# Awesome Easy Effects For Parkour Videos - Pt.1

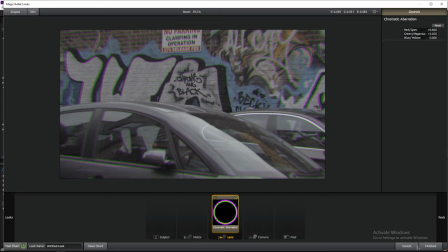246s
Pretty sure that's the way everyone does it, but you have to pay for this piece of software. There are ways you can get it for free, but say you don't want to do that. How do you do it for free?
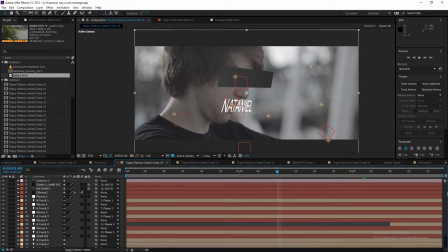254s
Easy. It's just a little bit time consuming. So what you would do is, in After Effects, or if you have HitFilm, you could totally do it in HitFilm.
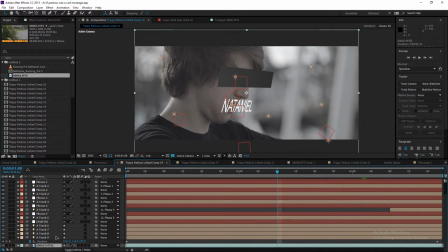262s
There's a way of doing it. Pretty much doing the same thing. So let's just, one second, let's just get rid of all this.
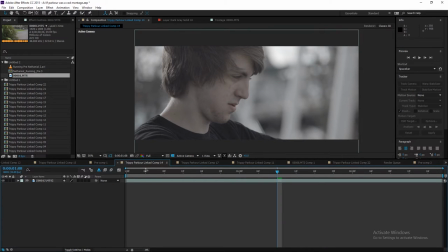267s
Cool, so now we got the basic piece of video. Here you go, nothing special about it, other than it's really cool. So I shot this on my FS with a 135mm prime lens, like a zoom lens, so you get lots of cool bokeh and it's pretty focused on the fan of the face. what you do is essentially you want to split the colors, right?
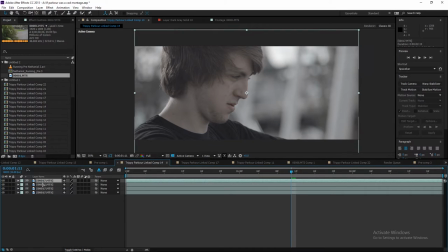287s
So So you want to split the video colors and stretch them out. So you would duplicate the video three times, so you've got your original video and then you've got these three up here.
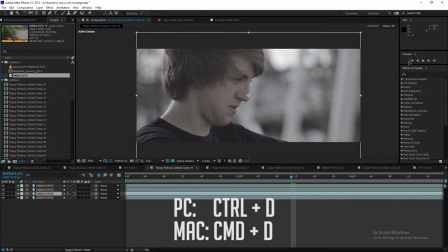295s
So I just did that with Control D. So you would then go to effects and presets over here. So you type in tint and you go to tint and drag that on top video.
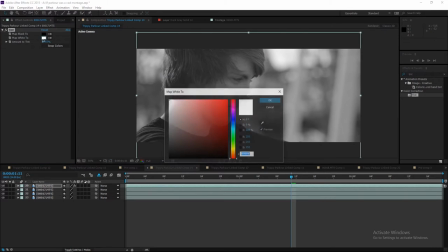306s
So it's gonna make it go kind of gray. So you would change the whites to bright red, and then you would do the same. Let's just hide that one. You'd do the exact same thing to this one, change it to say blue, bottom one green.
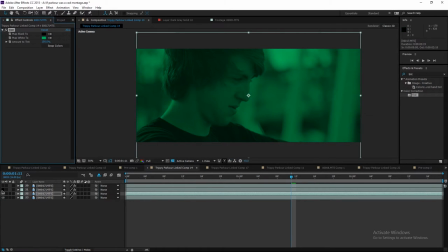320s
Bam, look at that. It looks really horrible. There you go. So you got your three different video layers. There you go. Plus, still got the original one. So what you would do is you go drop it down, or we press T to get to opacity, and you want to change this to like 45.
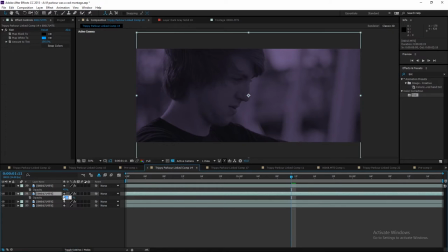337s
There you go. And you do that for the top three layers. So you change this to 45, change this one to 45, say. And then you're going to want to change the position and just kind of offset it.
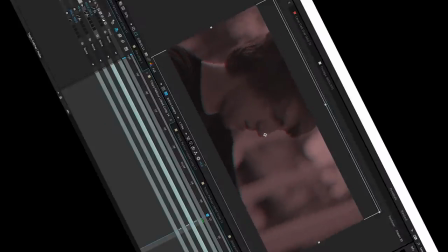351s
See, look at that. Oh my god, look, it already changed. Whoa, crazy, right? Insane.
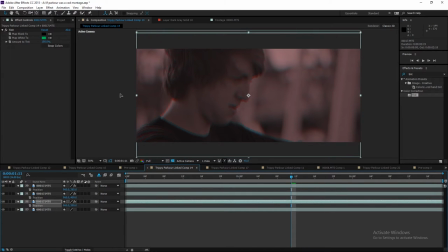356s
So difficult, but not at all. I mean, obviously this is pretty extreme version of it, and you can just tweak the colors.
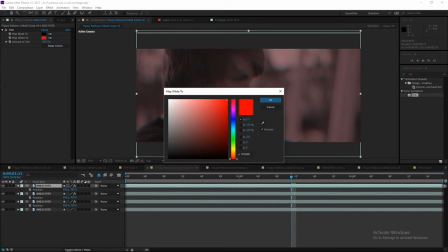362s
Like the red's probably a bit too much. I could just drag that out a little bit, make it a bit paler. There you go.
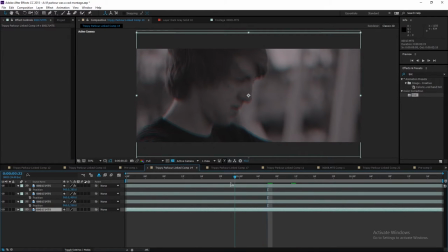368s
That is literally all you have to do. This looks kind of crazy, but yeah, you can tweak it until you get the right settings that you want. And there you go, there's a crazy VCR effect. Now, there are actually some advantages to doing it this way, in the fact that you can keyframe it. So the only problem with the Magic Bullet version is that it is either just on or off.
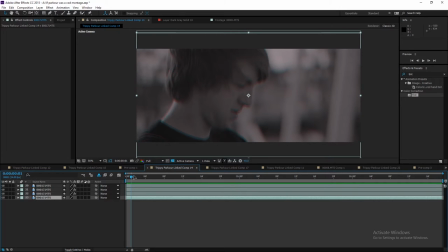386s
Whereas this, you could like make it sort of fade in or fade out or do whatever you want with it. Whereas the other one, you can't. It's just this is a bit more time consuming. So yeah, that's how you do the VCR effect. So flipping easy. Now I will say one thing.
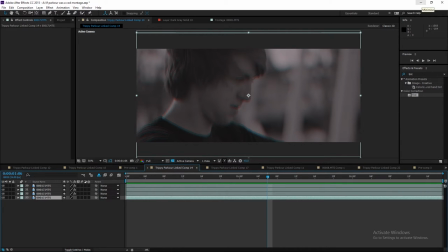402s
Please, please, please, please, if you are going to use this VCR effect, do something different with it. Do not just shove it on and make it flash and, you know, do just what everybody else does.
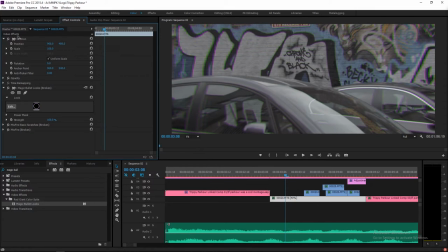413s
Do something different with it. That's what I tried to do anyway. You know, I just used it as like a color grade because it's all this kind of weird, I don't even know, weird,
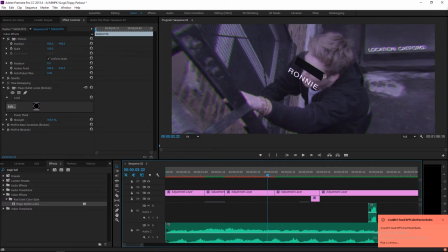421s
arty, dark kind of video vibe, and then you know, I used all these effects and tried to do something different.
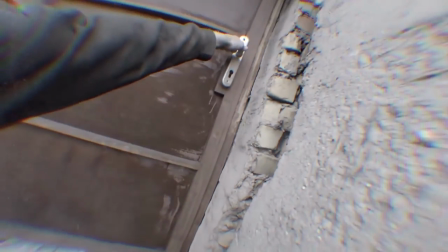427s
Like, that's what I like about Stora when they use their effect, this effect, they always try and do something different with it when they like warp it around people's faces or do something like that.
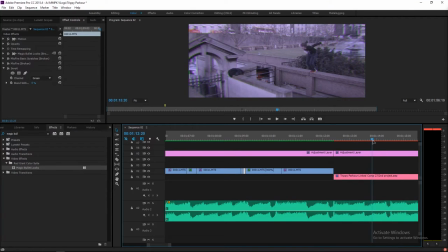435s
It just looks really cool and new. The next main effect, how did I do these cool camera digital zooms?
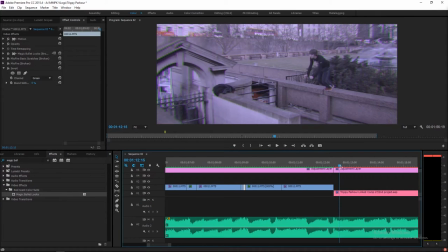442s
So I didn't actually zoom the camera in when I was filming, it's actually just a straight pan of the camera,
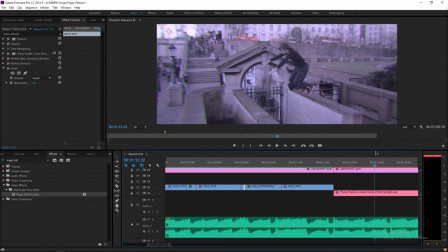447s
but in the video I zoom out and then it just kind of zooms in,
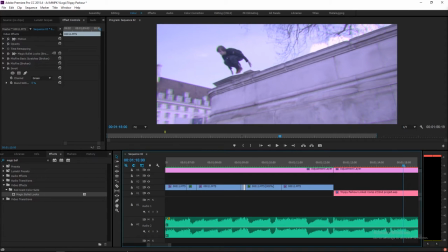451s
boosh, into the next shot. How on earth do you do that? Actually pretty easy, and it's a free effect.
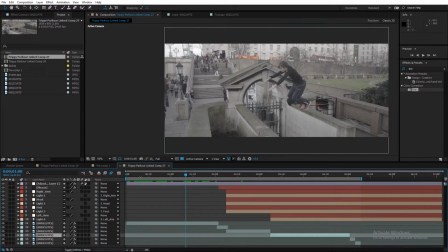457s
Everyone loves free effects. So jumping back into After Effects, you've got this shot of Nathaniel, boosh, zooms out.
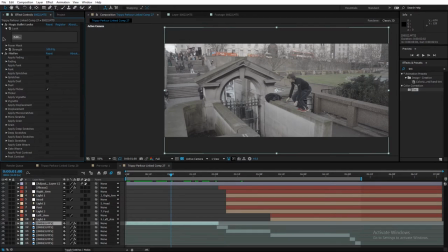465s
So all that is on this video clip. This is the original file, and all I did is literally just messed around with the scale.
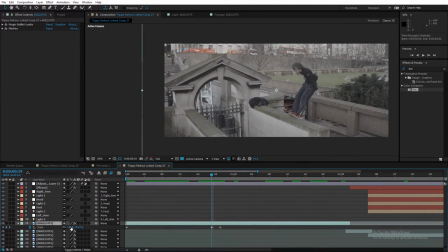473s
So you can see there's these keyframes here. So I started off at 120%, so the original video would be at 100%. So I zoomed in a little bit and then I just keyframed it over two frames to zoom back out to 100%. So it starts at 120 and then goes to 110, then 100, yeah.
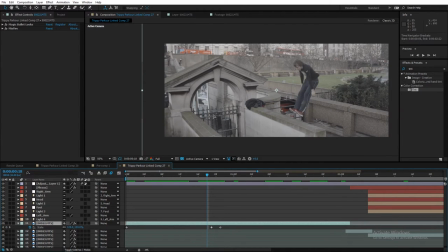491s
So I did that over a couple of frames, so it's not just like a jump, it's more of like a zoom.